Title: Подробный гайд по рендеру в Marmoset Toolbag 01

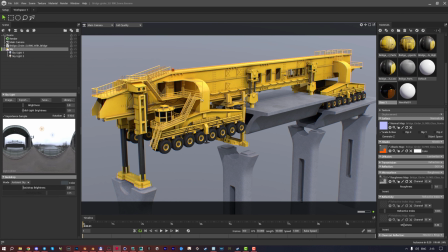[60:08]
То есть, вот, смотреть, как оно, в принципе, выглядит. Следующий очень важный момент – это тени.
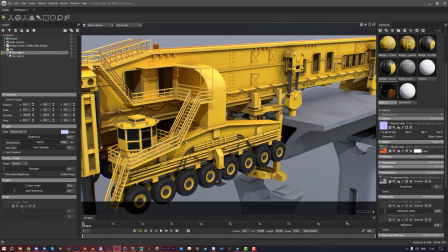[60:15]
Вот у вас, допустим, есть источник света, который дает вот такие вот тени. И тени жесткие. Мне, например, абсолютно не нравится. В Marmoset есть опция диаметр, то есть настройки непосредственно света самого.
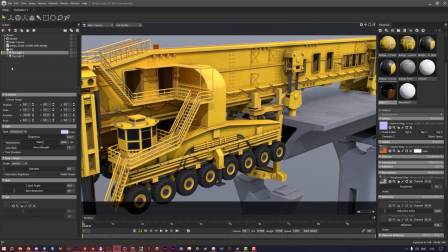[60:30]
То есть вот мы из нашего Sky перемещаемся уже непосредственно в свет, который мы создали. Изначально, кстати, весь свет здесь имеет directional структуру. То есть это направленный свет, как солнце, который имеет какую-то точку и как луч направляется в одну сторону и рендерит,
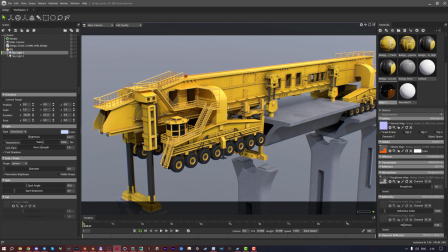[60:49]
ну как бы направляет все свои лучи в одну сторону. С одной стороны модель освещена, с другой нет.
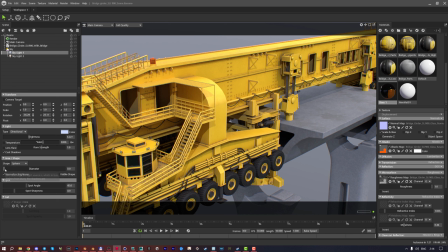[60:56]
Соответственно, если вы повысите вот этот параметр Shape Diameter, то вы будете также размывать и тени.
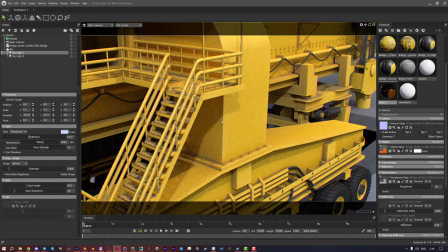[61:04]
Посмотрите. Вот у нас тень была вот такая вот жесткая.
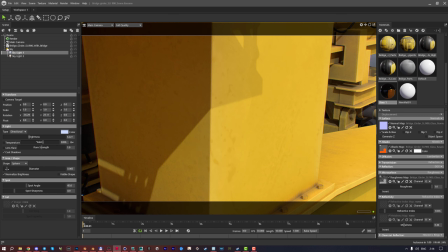[61:09]
Мы повысили чуть-чуть параметр. Оп, и тень размылась. И при этом пикселизации никакой не видно.
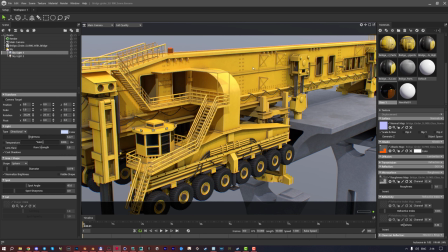[61:15]
И это круто, это прикольно. На самом деле чуть-чуть размывать тени, это очень прям приятно получается сразу же глазу.
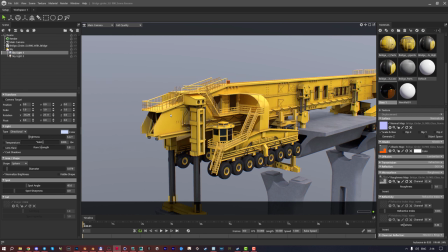[61:22]
И, как мне кажется, это важно делать в большинстве моделей. Дальше, что еще есть прикольного именно у света?
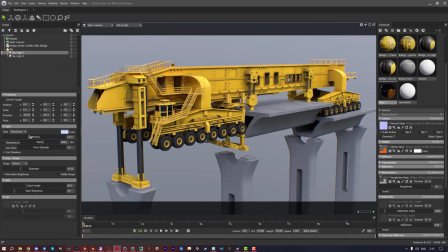[61:30]
У света есть яркость. Ну, Ясен Пень отвечает именно за яркость вашей модельки, за яркость именно того света источника, который он отбрасывает.
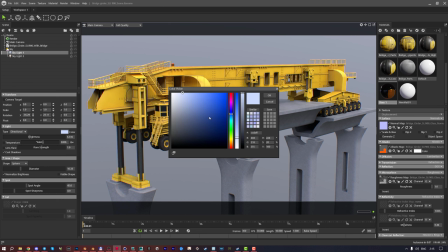[61:41]
Температура. Ну, цвет мы уже разобрали, скажем так. Цвет вы можете поменять у источника света, сделать более синим его, более там желтым,
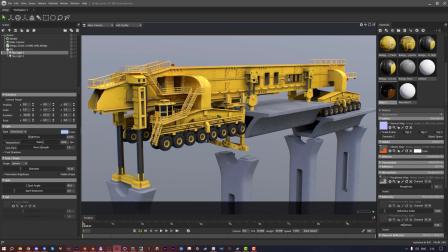[61:48]
красным и так далее, какой вы хотите придать вашему источнику света. Температура. Очень крутой, клевый параметр, который позволяет вам придавать определенный мотив, скажем так. То есть вот у вас, смотрите, чем ниже вы ставите Кельвин, тем более желтым, таким рыжим будет становиться изображение, красным.
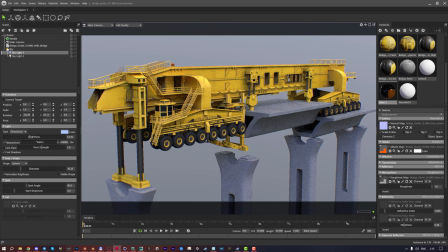[62:08]
И чем выше вы поднимаете Кельвин, тем оно будет становиться более синим. То есть это как раз таки будет влиять на теплоту вот этого вот источника света. Я верну, пожалуй, обратно. Сейчас мы не будем использовать температуру для данного источника света, но я повышу яркость.
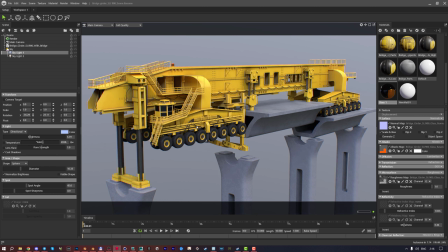[62:26]
Опять же, то, что вы сейчас настроите, возможно, поменяется буквально через 5 минут.
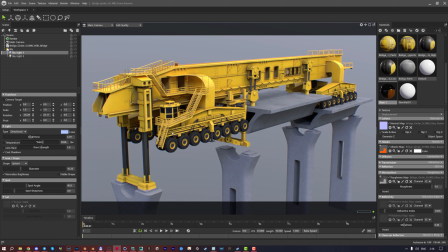[62:32]
Просто по той причине, что вам придется еще и настраивать постпроцессинг. Мы сейчас к нему перейдем. Это целый глобальный этап, который обязательно нужно настроить и нельзя ни в коем случае пропускать. Что еще здесь есть? Диаметр посмотрели, Kelvin посмотрели. Lens Flares.
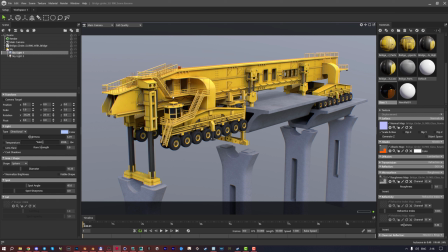[62:51]
Отбрасывает опять же вот эти флейерсы, но я еще раз говорю, я не любитель флейерсов где-либо, в какой-либо программе. Стараюсь накидывать их либо в фотошопе, либо, соответственно, в After Effects. Результат получается прям суперкрутой.
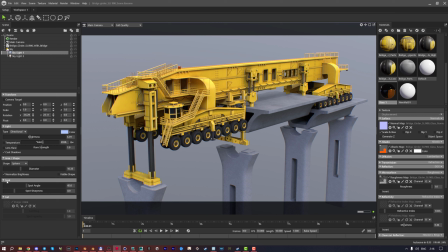[63:08]
Потом покажу. Собственно, здесь, наверное, все. То есть, больше здесь особо настраивать-то и нечего. Ну и Cast Shadows, если вы отключаете вообще галочку Cast Shadows, то тени этот источник света не отбрасывает в принципе.
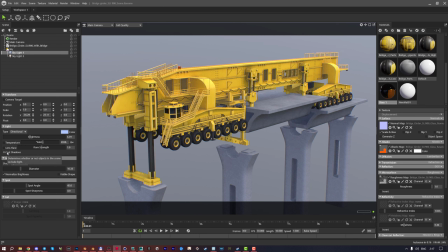[63:25]
То есть нужно в том случае, когда вам нужно тупо опять же осветить какую-то часть модели, ну прям супер темный участок получился, вы просто добавляете сюда источник света, который это дело исправляет. Я сделаю небольшое размытие теней, но все-таки их оставлю. Что касается второго источника света, давайте посмотрим, что он делает.
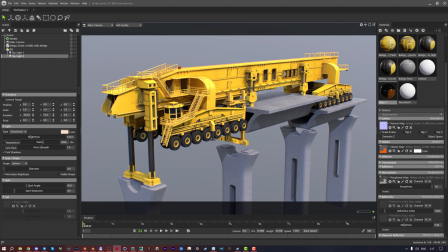[63:45]
Я могу его поставить вот таким образом, чтобы он создавал контраст. То есть вот прям вот сильно так хорошо освещал вот здесь сцену и получалось прикольно. Я могу также поставить третий источник света снизу, который будет именно давать больше света вот этим затемненным частям.
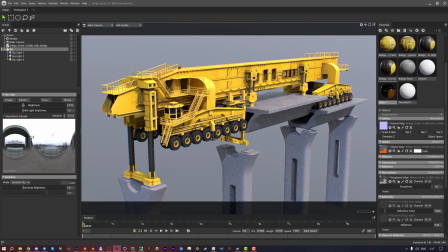[64:01]
Сейчас посмотрим, как это будет смотреться и будет ли от этого вообще какой-то смысл.
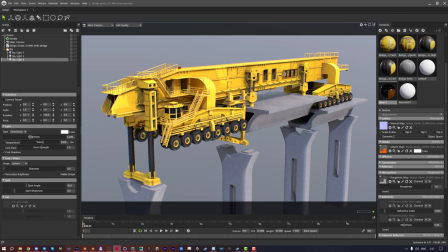[64:06]
Так, третий источник света, чуть ярче его делаем и отключаем тени.